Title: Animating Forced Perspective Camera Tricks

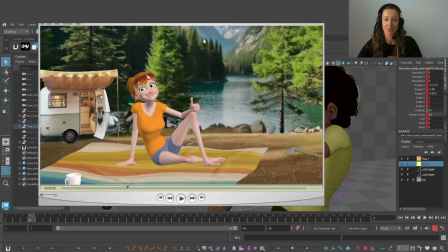But let's watch behind the curtain. 1 second.
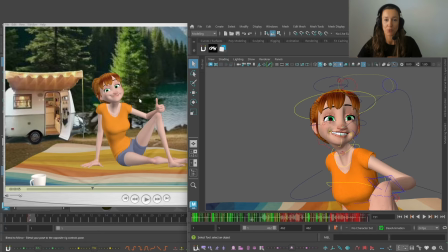Here we have the scene. And in exact this position, if we scroll through that, I will show you. Here everything is all right. Look at that. This is broken.
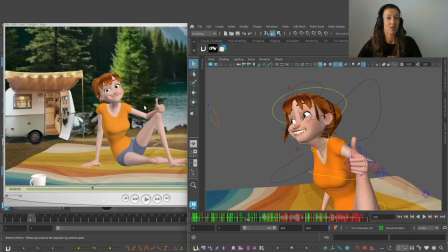So at first I've been scaling up the thumb because I want the audience to see this clearly. So to make sure this was visible, I scaled it, but the audience may not see that it's scaling.
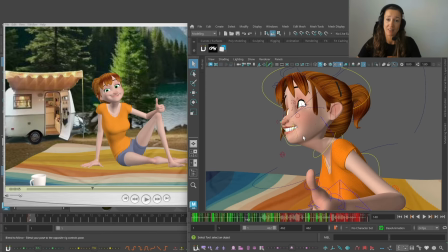It just needs to be bigger. And I also completely deformed the neck and broke it, basically.
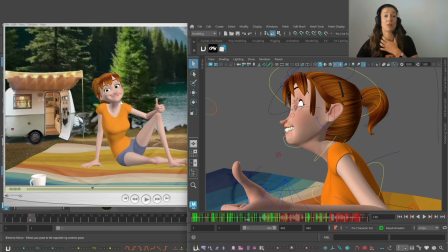Look at this. It's completely broken. But it was helping serve the pose.
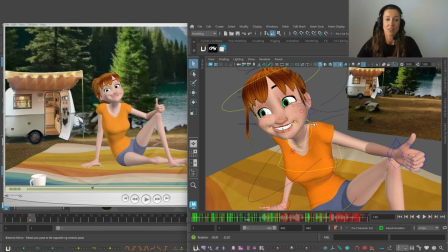Otherwise, the neck was feeling way too long and the pose wasn't working enough.
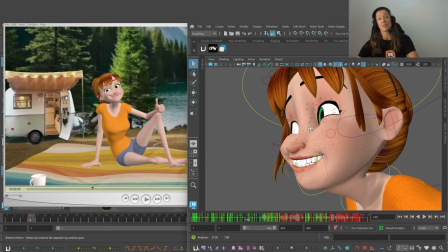And also the face, if you look at it, it's completely deformed. But you know what?
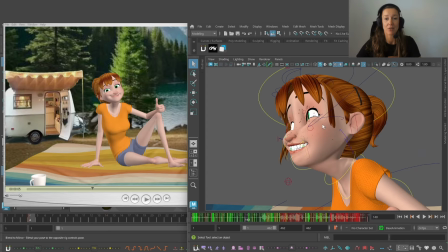It doesn't matter.
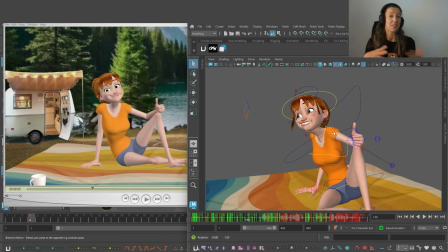The only thing that we have to be aware when we break the character in our scene is the shadows, because a weirdly shaped character can cast weirdly shaped shadows. So always check your lighting. With that said, I have a little surprise, and here we have this amazing image made by Cameron Pratt. He's one of our animation mentor ninjas, and he made this wonderful presentation of 3 shot types. So here we have first the wide or very long shot,
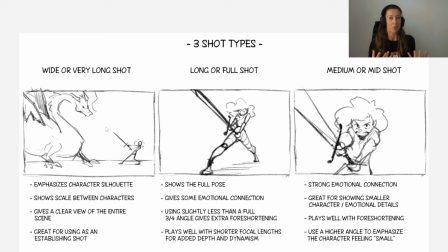and this is very helpful to be able to read the silhouette and to emphasize the scale between the characters. So we can really feel the power of one personality against the other one. And it gives also a clear view about the scene in general. So if you are cutting in a different
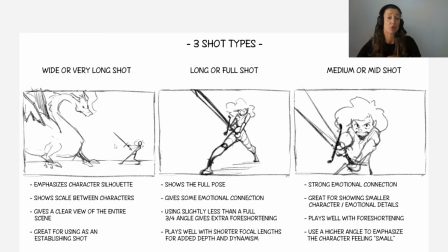environment, having a wide shot will help the audience orientate themselves on where they are. Then we have a long or full shot. This shot is like we did before. It's showing the full pose and it gives some emotional connection. And usually we use that with a 3/4 angle or almost.
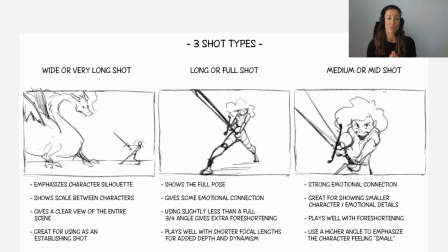And then we have our medium or mid shot. This gives us the opportunity to get a very strong emotional connection because it's great to show some little details, nuances. For example, here in the drawing, he made this little drops of sweat. So it really conveys the energy of and the emotional state of the character itself because we can see it and we connect with the eyes.
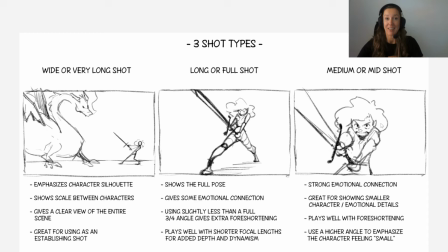Remember that the audience is always attracted by the eyes. It's always following those. So those are magnets for the viewer. Keep that in mind in your animations. And it plays well with foreshortening. And if we use a wide angle, it will emphasize the character to feel small. So we could have done that as well on our shot, but that was not our goal.
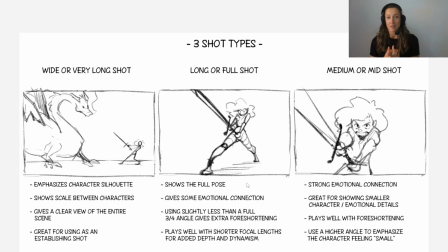So with this said, so the philosophy behind the reality. As animators, we are not documentarians. Our job is not to copy the reality as it is. Our job is to create a believable emotion.
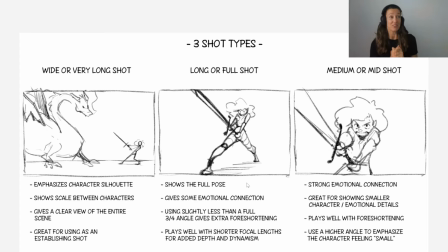We have the power to break what a real world lens can give us. But we don't break stuff just for the sake of it. We do it with a purpose. We do it to guide the audience eye, to emphasize an emotion, to gain energy, and to tell a better story.